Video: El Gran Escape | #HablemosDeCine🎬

El Gran Escape fue una de las películas favoritas de mi papá. Una que recuerdo era de esos imanes paternales. Ustedes saben de esos que cuando se encuentran cambiando el canal y llega una escena de la película, pues se queda pegado y la ve entera.
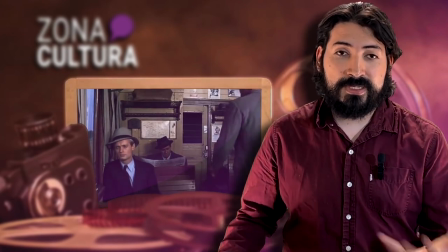Mi papá hacía eso con el gran escape y fue una que además solíamos ver en familia, algo que podría parecer trillado y fuera de sentido crítico,
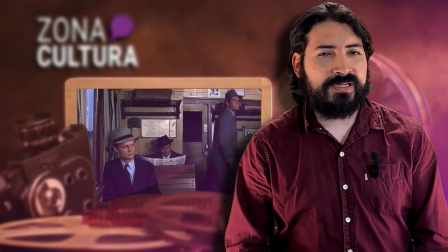pero que incluso ayer que la volví a revisar en la madrugada me resultó imposible despegarme de la pantalla hasta su término,
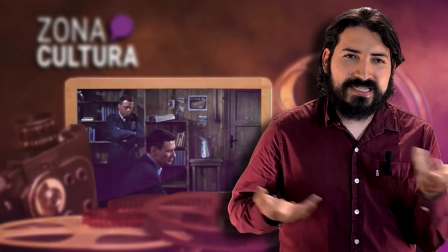y les recuerdo que dura tres horas. entonces me quedé pensando ¿por qué tiene ese efecto? pues en realidad son muchos valores primero habría que establecer
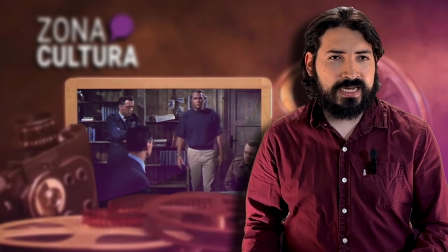que el gran escape como producto bélico no tiene el interés de volverse una película que denuncia la guerra porque hay un tono ligero y podría decirse fársico en
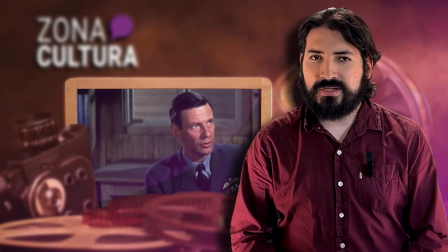torno al tratamiento de prisioneros en los campos de concentración cuando evidentemente ya había entendimiento de las condiciones de estos
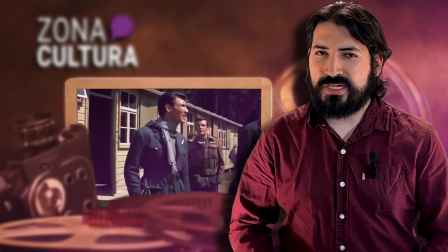por parte de los alemanes y si bien es un idealismo soso que no se atrevería a postular un visionado pues realista y crudo,
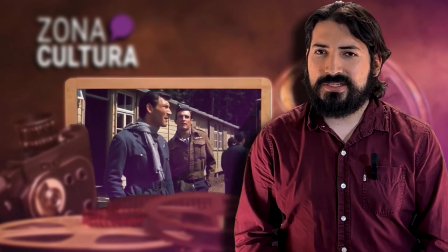también creo que es una decisión tomada a propósito.
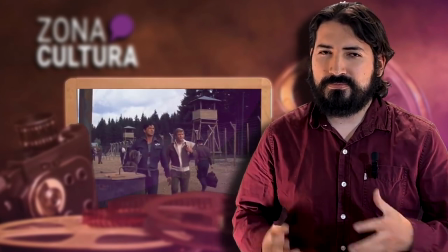El gran escape a través del guión de Claver y Burnett ofrecen durante la primera hora un entendimiento casi didáctico del escenario
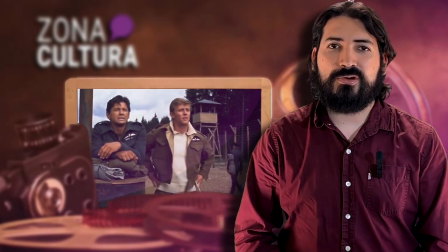y del cómo los prisioneros incluso llegando al primer minuto de este nuevo corral pues intentan fugarse para tener burlas de parte de los alemanes.
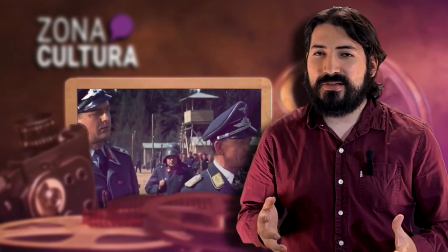Está como muy payasito en todo el primer acto. Es en esta toda presentación fársica y de comedia aderezada por el score de Bernstein,
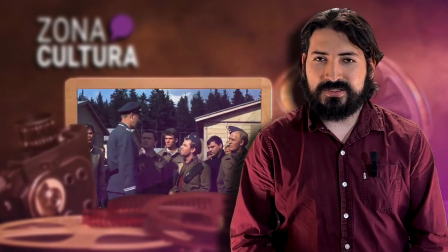en donde la audiencia baja a la guardia de las posibles consecuencias que se puedan tener de parte de este grupo de soldados que intentan escapar.
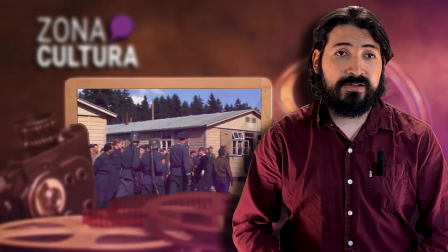Y a partir de eso, Clavel y Burnett, durante la consecuente segunda hora, trazan personajes y dinámicas sólidas en el equipo de héroes,
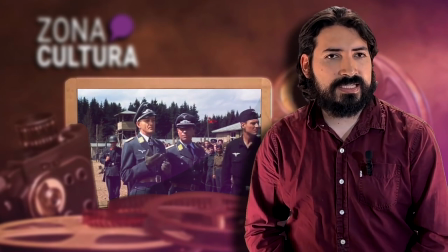sus encargos y fortalezas, y que además utilizan el humor y la farsa en realidad como un mecanismo de intentar sobrevivir a esta condición,
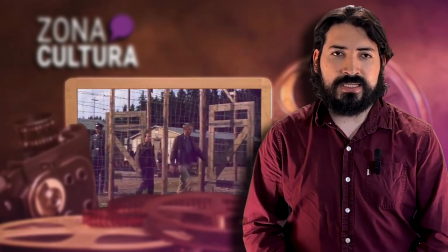a este abandono y la falta de privacidad por parte del enemigo en donde pues estos esbozos de risa y positivismo
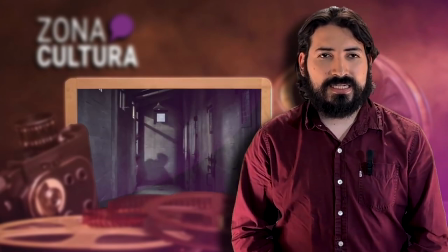llegan incluso a romperse frente a la cruda realidad y que acelera el plan de seguir cavando este agujero milagroso.
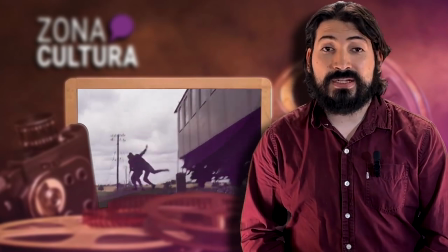No miento entonces cuando digo que la secuencia del escape, que también dura bastante,
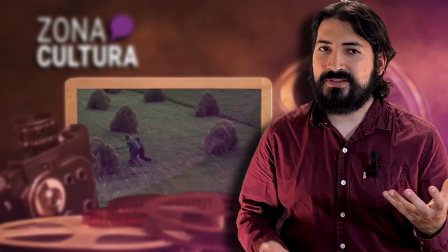es una de las mejores logradas de la carrera de Sturge y una en donde se puede sentir el silencio en donde te encuentres.
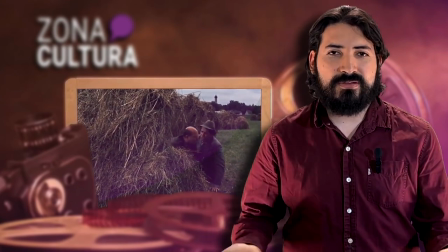Si en mi casa nadie movía un dedo ni respiraba fuerte, no me imagino el poder de esta escena en la sala de cine con todos esperando lo inevitable,
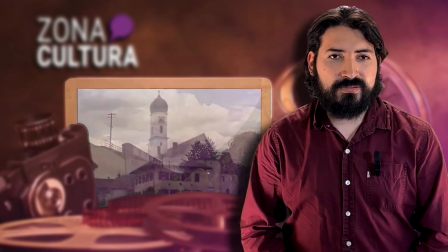pero a la vez deseando que los soldados salgan de este infierno del cual a último minuto tienen que pensar incluso de manera ágil y creativa
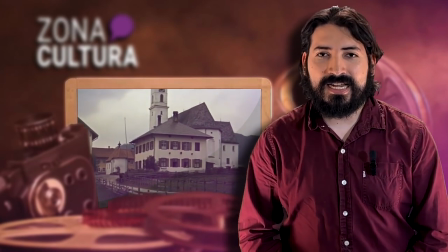frente a nuevos problemas que nacen. Y es en este tercer acto y la tercera hora que sucede un juego increíble con las expectativas.
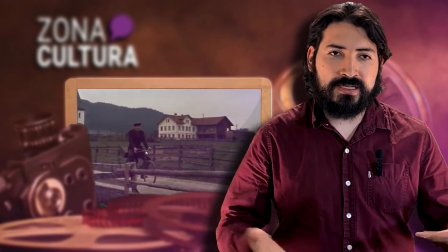Daniel Lepfab había filmado la película en encuadres enclaustrados dada la condición del escenario del gran escape,
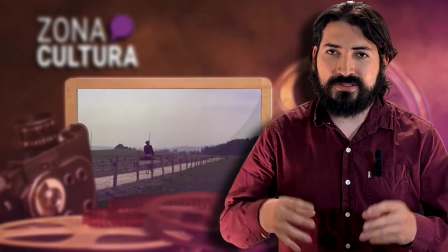pero en el momento de suma gloria ocurre que cambia de estos planos medios a paisajismos magnánimos con
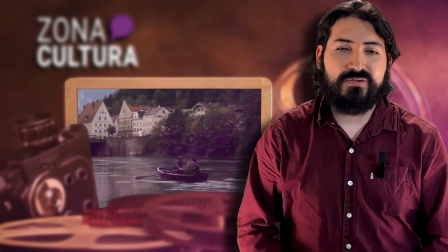campos alemanes y en donde los soldados que ahora huyen por su vida parecen básicamente hormigas dispersas.
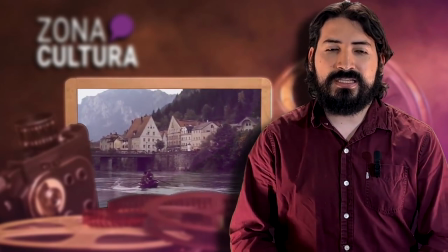Y en donde lejos de sentir un alivio sentimos terror y una completa paranoia.
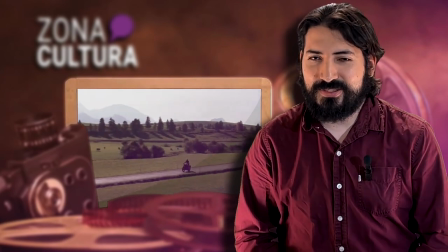También muy bien ejecutaba en paralelo con Steve McQueen y su ego Que le dice que quiere montar una motocicleta evitando nazis Que sirve como un
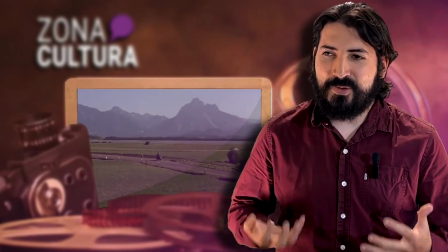desfogue técnico y circense de este momento de bastante tensión De que no queremos ver que los capturen Y para el final,
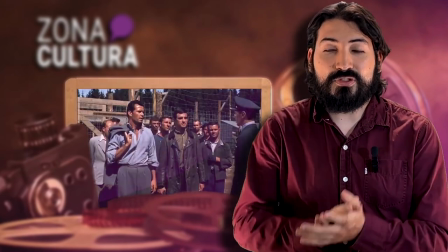vamos, no es un spoiler por ser un evento de la vida real Pues todo se va a la mierda De pronto las intenciones de un equipo y la camaradería
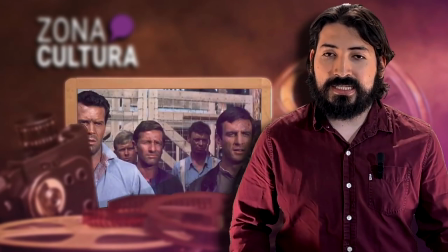prevalecen hasta el final Y las decencias de parte del enemigo desaparecen porque al demostrar el positivismo que plantean los escapistas y su humor,
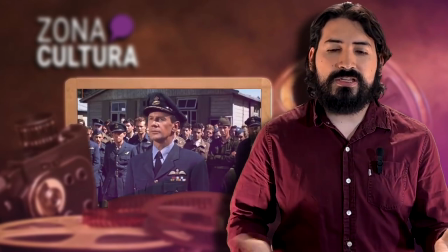representan el peor enemigo del fascismo, de ser tomados como idiotas petulantes y cuya mayor burla representa la necesidad
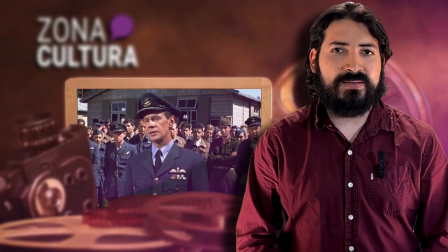de un castigo de sangre para extremar el miedo en aquellos que intentaran hacer algo similar.